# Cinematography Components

Hello everyone, my name is Roman. I go to Wilson High School, and today I'll be talking about cinematography and its components. And those components include composition, the 4 types of lines, the rule of thirds, and the 5 basic camera movements.
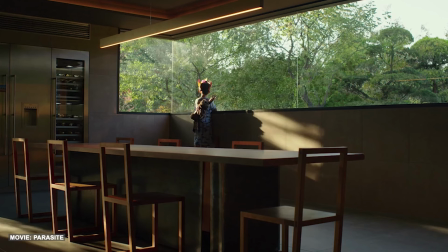13s
One of the pillars of cinematography is composition.
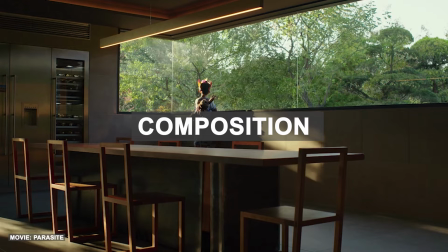16s
In this shot here you can see a large aspect of composition, subject, foreground, and background from the film Parasite, the subject being the little girl looking out the window, and the foreground being the kitchen table,
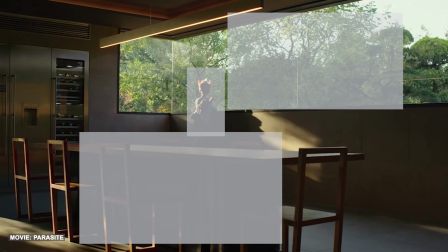27s
and the background being the scenery outside. The second major aspect of composition is the point of view.
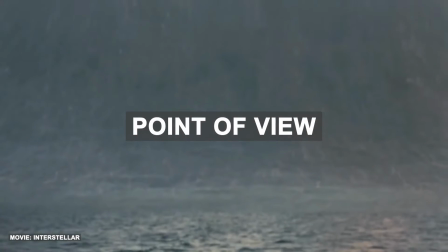33s
The point of view of the camera can be used to help the director tell the story and give a sense of who or what is in control of the situation.
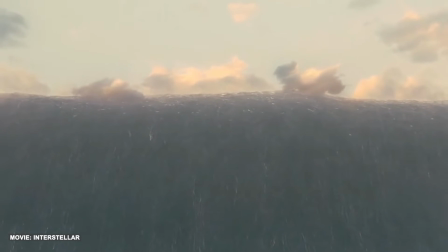40s
Here in this shot from the film Interstellar,
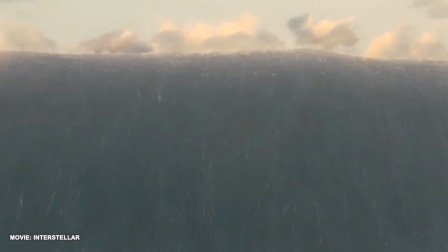43s
director Christopher Nolan uses the camera's point of view to show off the wave that will literally and figuratively bring it all crashing down.
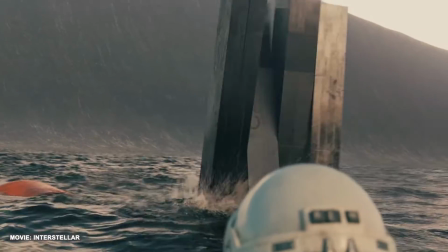50s
The camera's point of view shows how small Cooper and the Lazarus team are to signify how helpless they are throughout their journey.
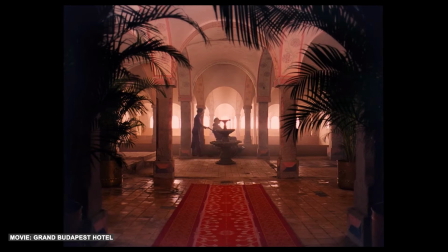57s
Another major part of composition is balance.
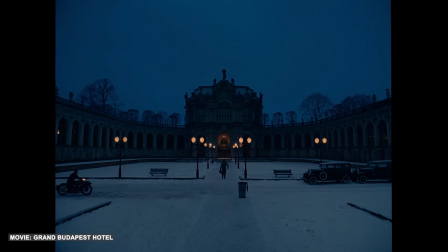60s
An extreme example of this is from this shot in almost every Wes Anderson film, where he uses nearly perfect symmetry in the frame.
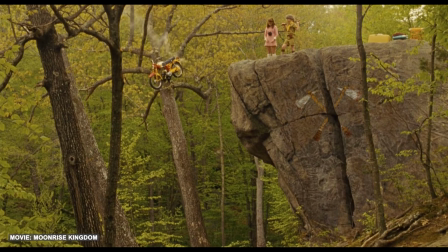67s
Sometimes balance can be used to help tell the story, but in this case it is just used as Anderson's personal creative taste as a director.
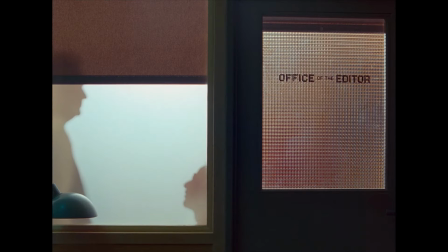74s
Wes Anderson is also a master of simplicity.
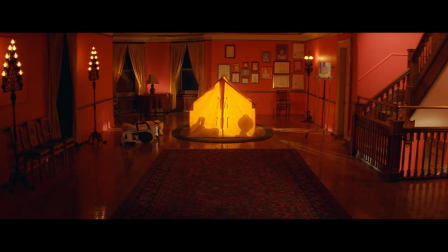78s
Simplicity is where there are not many details or objects in frame in order to give the viewer a clear sense of what the director is trying to show. In this shot, he uses the bare minimum in the frame so the viewer can easily see the subject.
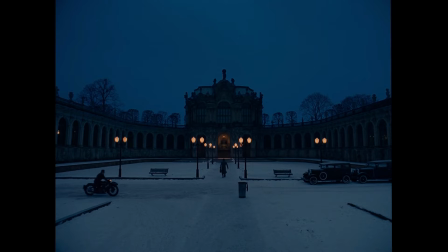90s
Simplicity can also add a very appealing look to a film, and it is one of the biggest parts of Wes Anderson's style.
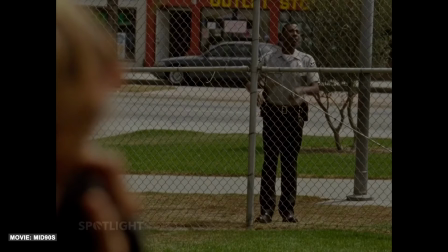96s
Up next is the second pillar of cinematography, which are the 4 types of lines, those lines being vertical, horizontal, diagonal, and curved.
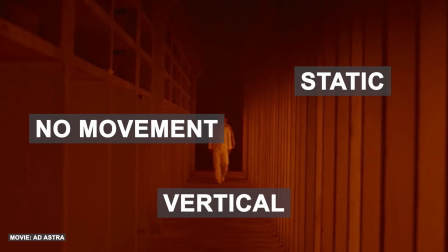105s
Vertical lines are used to convey staticness and no movement, and horizontal do very similar by conveying stillness.
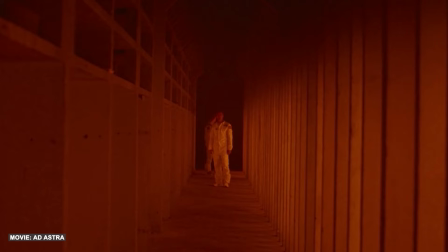112s
In this shot from Ad Astra, you can clearly see many vertical and horizontal lines to show stability in the frame. Everything looks very calm and relaxed. The next type of lines are diagonal lines.
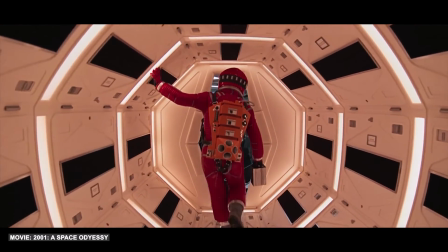123s
Diagonal lines are used to show movement. In this shot from 2001: A Space Odyssey, the diagonal lines are used to show unbalance.
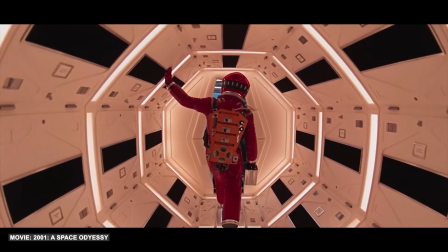131s
That's why the character here looks like they need help balancing, and they are using their arms to keep themselves up.
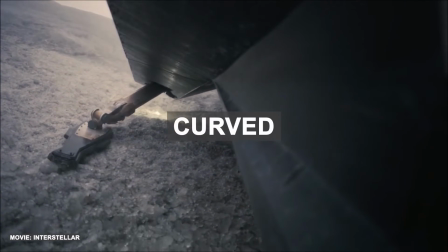136s
The next line and the final line are curved lines. Curved lines are used to show peacefulness and tranquility.
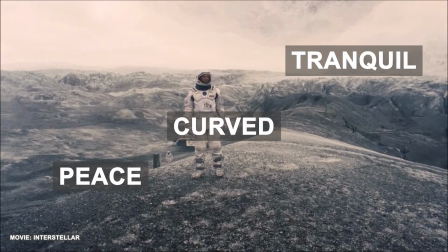142s
In this shot from Interstellar,
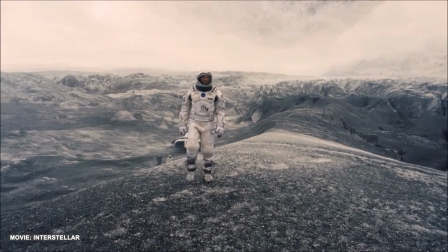144s
you can see Dr. Mann's planet has a lot of curved lines in the landscape that create an idea that maybe this might be the planet for humanity.
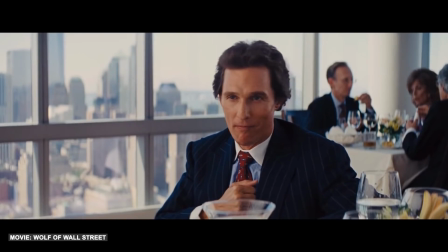152s
The next pillar of cinematography is the rule of thirds.
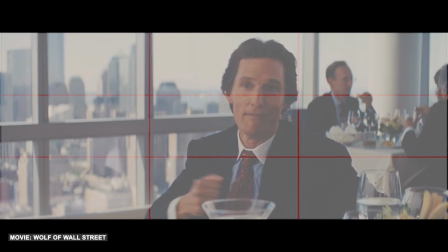155s
The rule of thirds is when the camera frame is split into 9 equal grids and the subject is put in any of 4 of the dots where the lines meet.
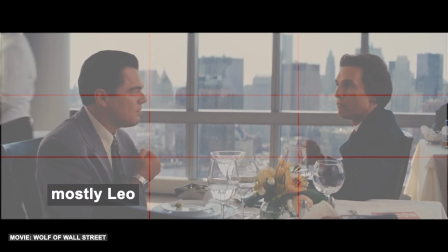162s
In this shot from Wolf of Wall Street, Matthew McConaughey and Leonardo DiCaprio are placed in these dots.
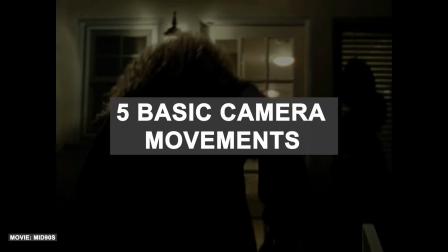168s
The next pillar of cinematography are the 5 basic camera movements. Those are tripod, handheld, panning, tilting, and zooming in or out.
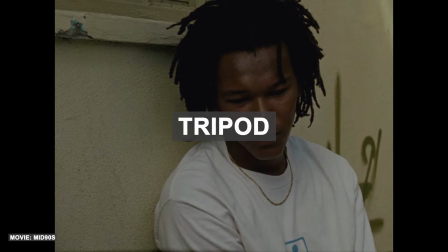177s
The first and most common movement is the tripod camera movement. This is when the camera is left alone and doesn't move. Tripod movements are used in many dialogue scenes and also when the director wants to capture a moment and have the audience's full undivided attention on a subject,
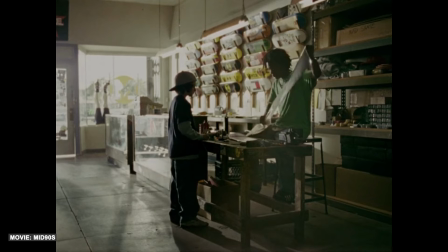193s
like the way director Jonah Hill wanted the audience to focus on Ray setting up Stevie's new deck, it being a very special moment. The second camera movement being handheld.
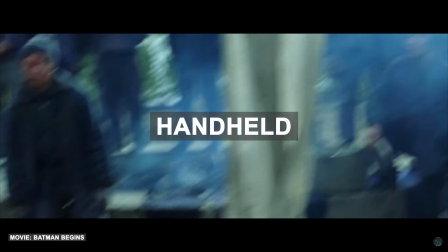204s
Handheld camera movements have small camera shakes and jitters that generally are used when the subject is moving quickly.
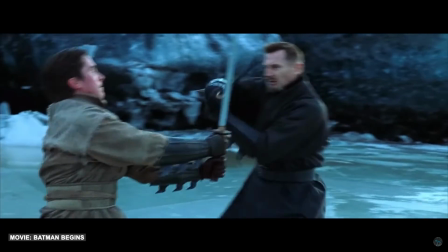210s
In this scene from Batman Begins, while Bruce is training with Ducard, their fast fighting is recorded with camera movements because it fits best.
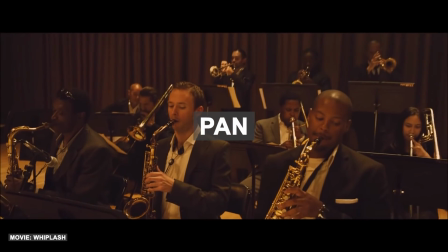218s
The third camera movement is panning. Panning is when the camera moves on the x-axis from left to right.
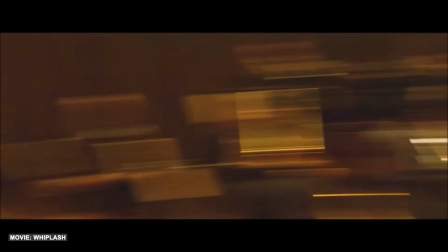224s
In this shot from Whiplash,
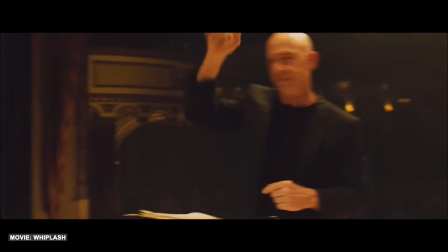226s
director Damien Chazelle uses panning to show Fletcher and Andrew almost battling it off on stage and reacting and playing off one another.
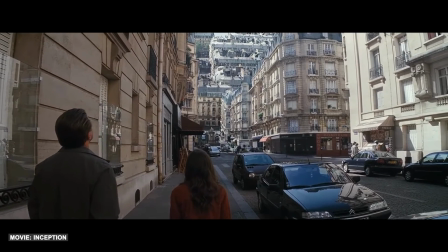233s
The fourth camera movement is tilt.
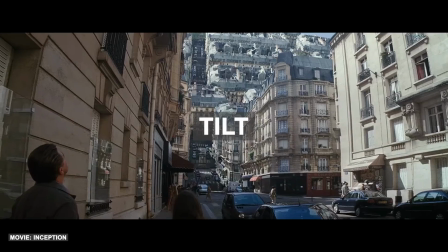236s
Tilting camera movement is when the camera is moved up and down on the y-axis. This movement is used to reveal information or more about a scene.
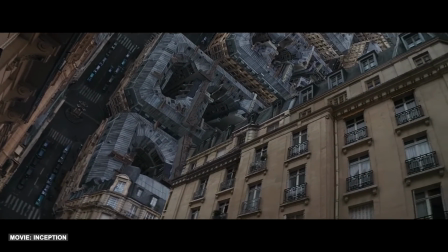244s
In this shot from Inception, you can see how this is used to show the awe of the physics of the dream being altered.
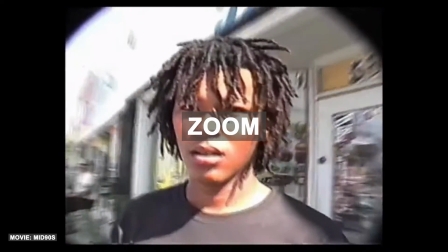251s
The fifth camera movement is zoom in or out. This is when the camera zooms in or out on the main subject to emphasize it to the audience.
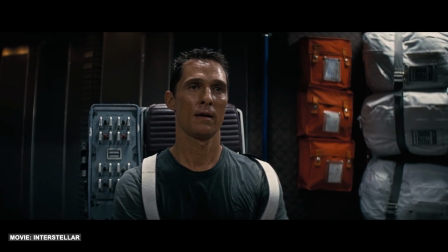259s
In this scene from Interstellar, after Cooper comes back from Miller's planet and he goes through the messages his family left,
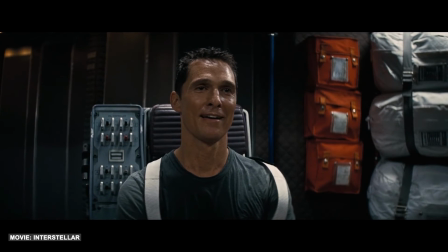266s
Christopher Nolan knows that the reaction can be more important than the action,
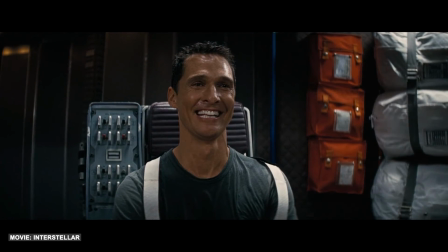270s
so he spends more than half of the sequence steady and slowly zooming in on Cooper's face to show the audience
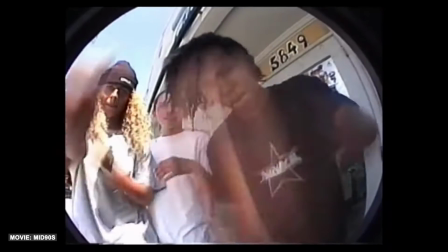276s
how much this has affected him. Alright, and that's everything. That wraps it up.
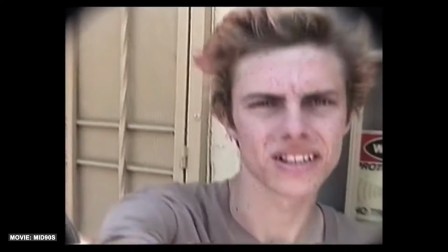281s
I hope you all enjoyed and I hope you all learned something new. Thank you very much for watching.
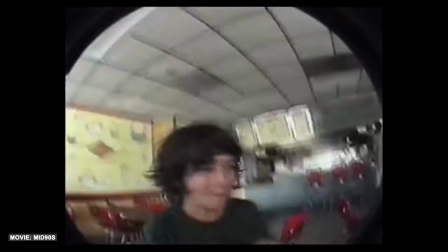286s
I hope you enjoyed.